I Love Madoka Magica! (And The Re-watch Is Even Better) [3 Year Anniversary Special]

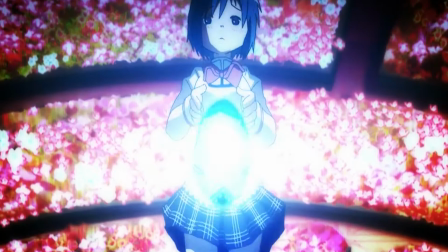0:44 gone on spartan media reviews and what better show to talk about than modica magica an awesome example of a series that can be looked at
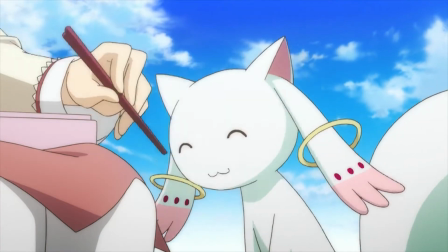0:51 from multiple angles before creating this video i wanted to re-watch modica magica not because i found it to be a great series the first time i saw
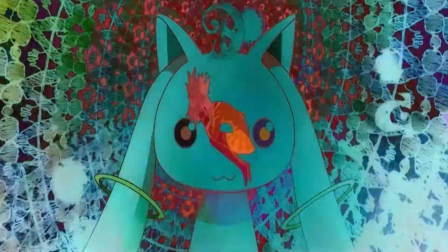0:58 it but because of one drastic difference that comes with watching the series after the first time the loss of unexpected moments a big reason as
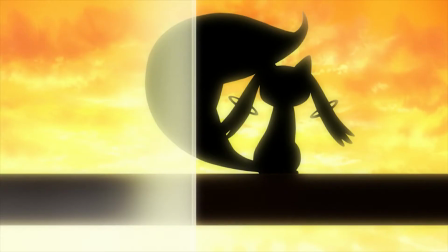1:05 to why i believe people get hooked on this show falls to the different take on the magical style and the unexpected moments that accompany it while While yes,
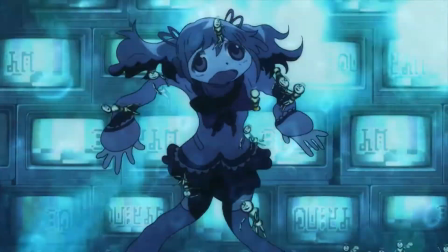1:13 those things are great for the series, and they certainly hit hard the first time I saw the show back in 2014, does the rest of the series hold up?
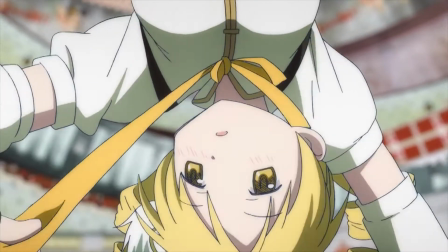1:20 Are there other elements that make Madoka great? 100% yes, and I believe those are the ideas you should be talking about as well.
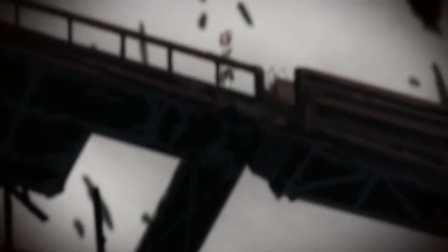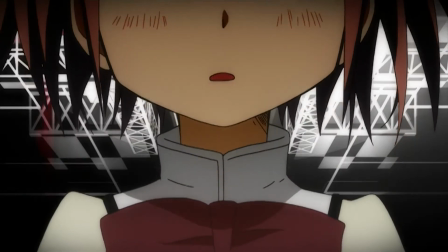1:34 The first scene of Madoka Magica is just as powerful and iconic as scenes in episode 1's like Neon Genesis Evangelion,
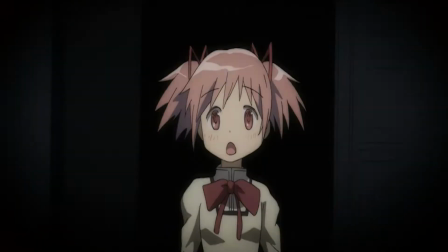1:41 Code Geass, and Technolize to name a few.
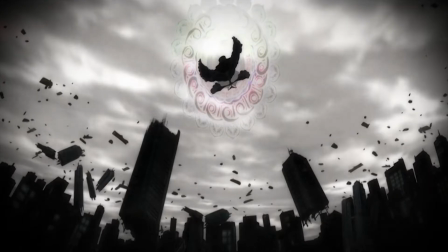1:44 Monica's bright character design clashing with the black and white color palette conveys not only the apocalyptic world that is now here But the pure nature and
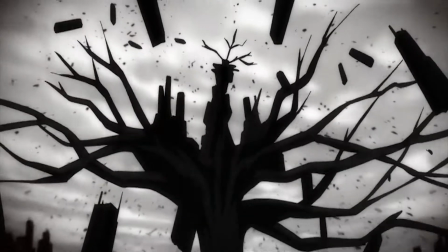1:51 hope that Monica still has before she becomes a magical girl It also helps that the first scene contains that great ending track from Calafina along with solid
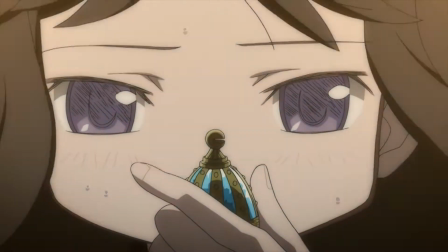1:58 production from Studio Shaft I also think one of the beauties of this show is the amount of ways you can look at the
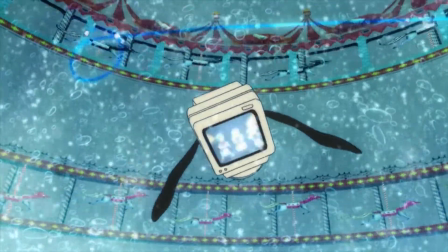2:03 importance of the premise There are so many separate storylines blended into this one narrative that allows you,
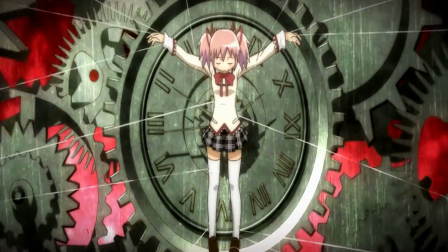2:08 the viewer, to interpret which one you think is the most important Is the story about Madoka's decision?
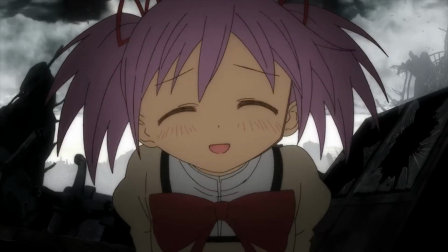2:13 Is it about Homura trying and failing at stopping Madoka from becoming a magical girl? Or is it even about Kyubey and the ideas of the human race?
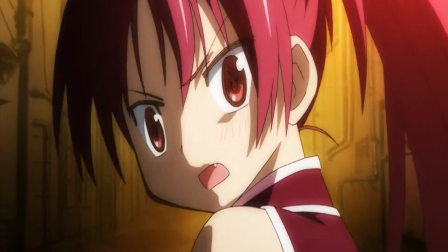2:20 That's the beauty of this story. All these concepts are great and they could all be separate entities on their own, yet they all receive the same amount of importance.
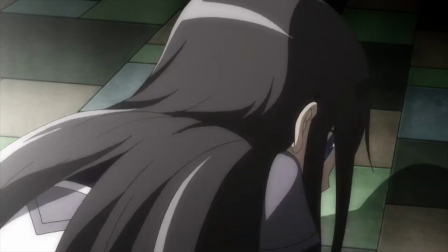2:27 For all these ideas to blend into 12 episodes seamlessly is a great accomplishment, and with all of these ideas, the series is able to bring about multiple themes that you can interpret in any way you want.
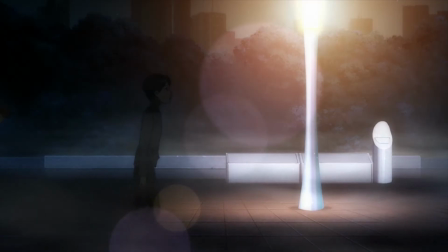2:36 Much like Evangelion, the biggest theme I took away from Madoka's narrative is its take on religion. You obviously do not have to agree with me on this, as it can be interpreted in any direction you want it to,
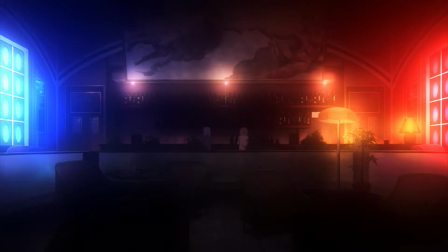2:45 but aside from the subtle scene additions like the God and Adam painting in the bar scene during episode 11,
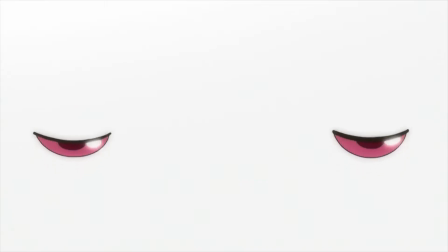2:50 and the pure color palette of the main characters themselves, the big ideas I found were that of Kyoko's apples, and Kyube himself.
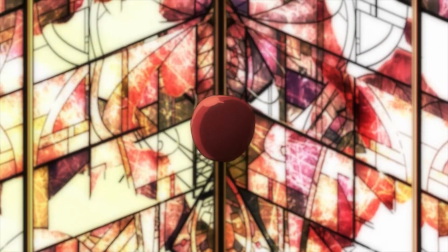2:56 Much like Death Note, the apples in Madoka Magica can be interpreted as the forbidden fruit from the tree of knowledge,
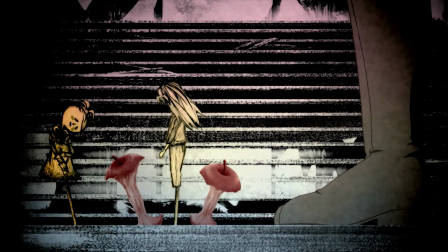3:01 and with that knowledge comes hatred and unhappiness, which is the entire backstory of Kyoko's transformation into a magical girl.
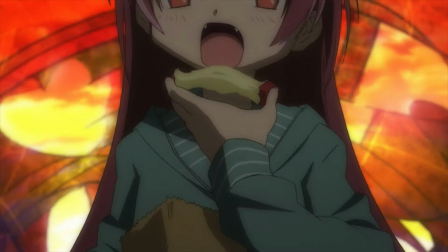3:07 There's an excellent article I found that discusses more on this topic, so check it out if you're interested. Link in the description.
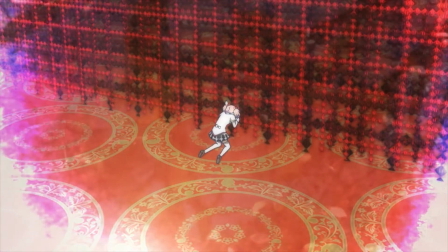3:12 Kyubey and the ideas behind him also play to the themes of the temptation of sin. You can think of the witches as demons or even the damned, and the non-magical girls as the pure and innocent, the believers.
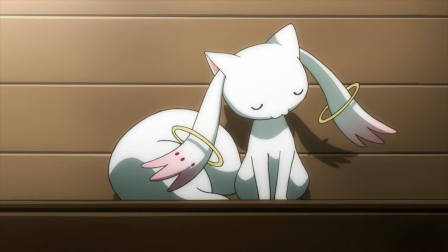3:21 The wish that Kyubey gives out may seem like it's too good to be true, because it is.
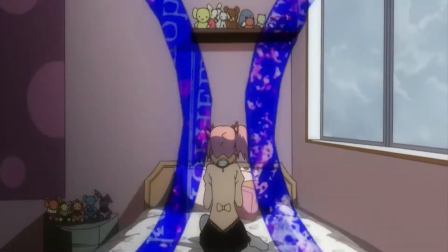3:25 Kyubey is the quote-unquote metaphorical devil and he lies to the believers with sinful ideals, while the soul gem is a metaphor for selling your soul to the devil and damnation.
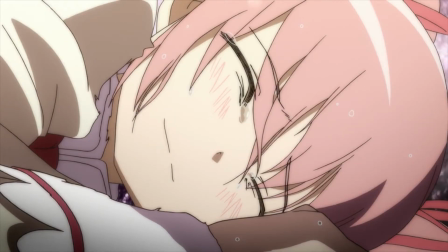3:33 The girls try to hold out as long as possible, but eventually sin gives way.
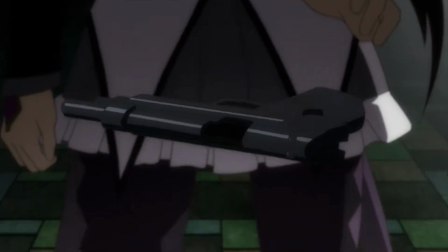3:37 Also, Kyubei tries to make Homura out to be like an evil person, very similar to the ideas of evil people making the pure out to be evil, i.e. the devil's temptation and manipulation.
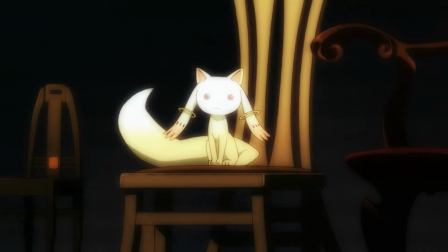3:46 After all of these positives, we can now discuss the elephant in the room, aka the reason why a lot of people love Monica Magica early on.
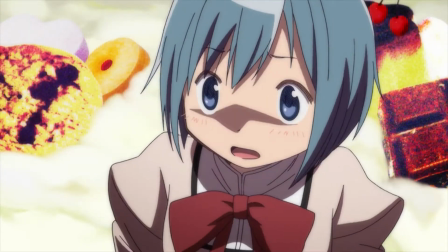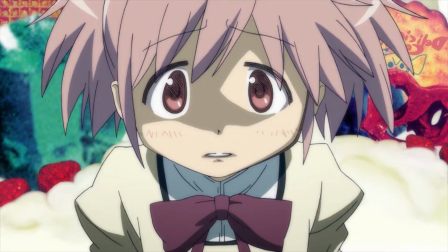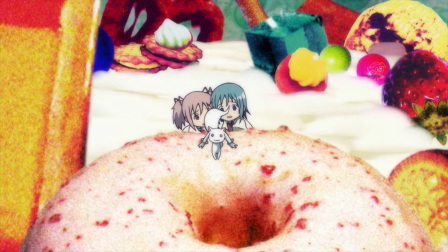4:04 Episode 3 is great no matter how many times I've seen it.
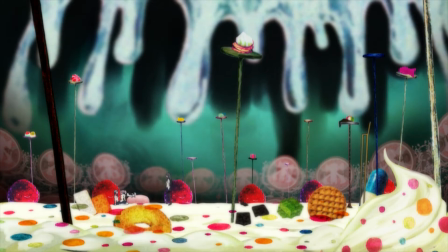4:07 The change in tone is so beautifully done thanks to the change in music, new ending theme from Kalafina, and just the way the shots were framed in general.
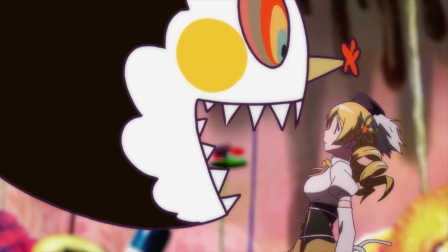4:14 Seeing Mami's final moments from inside of the witch's mouth just makes things that much worse for her as a character, but that much better for the viewer.
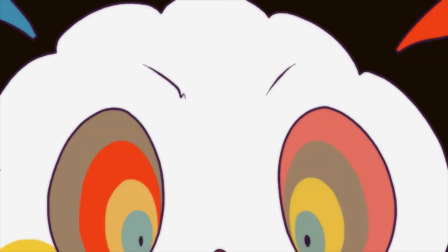4:21 This was the true start to Monica Magica, and one that will stay iconic for a long time.
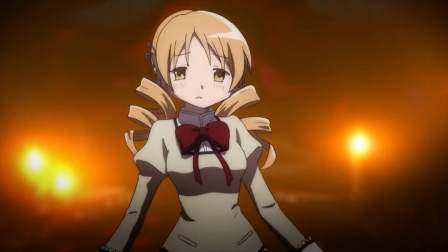4:26 To add to episode 3's solid production, the disguising of the true premise is beautifully crafted, even when you know what's about to happen.
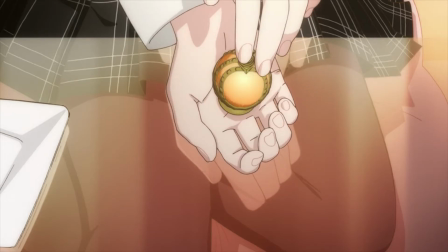4:32 From nailing the initial ideas of the magical girl, as well as making the soul gem seem like this wonderful power source instead of its literal interpretation,
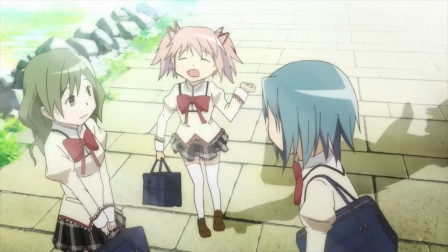4:39 to the fact that the first ending is super lighthearted and cheerful. The first two episodes hit every checkmark in how to twist the perspective of an audience without causing harm to its narrative.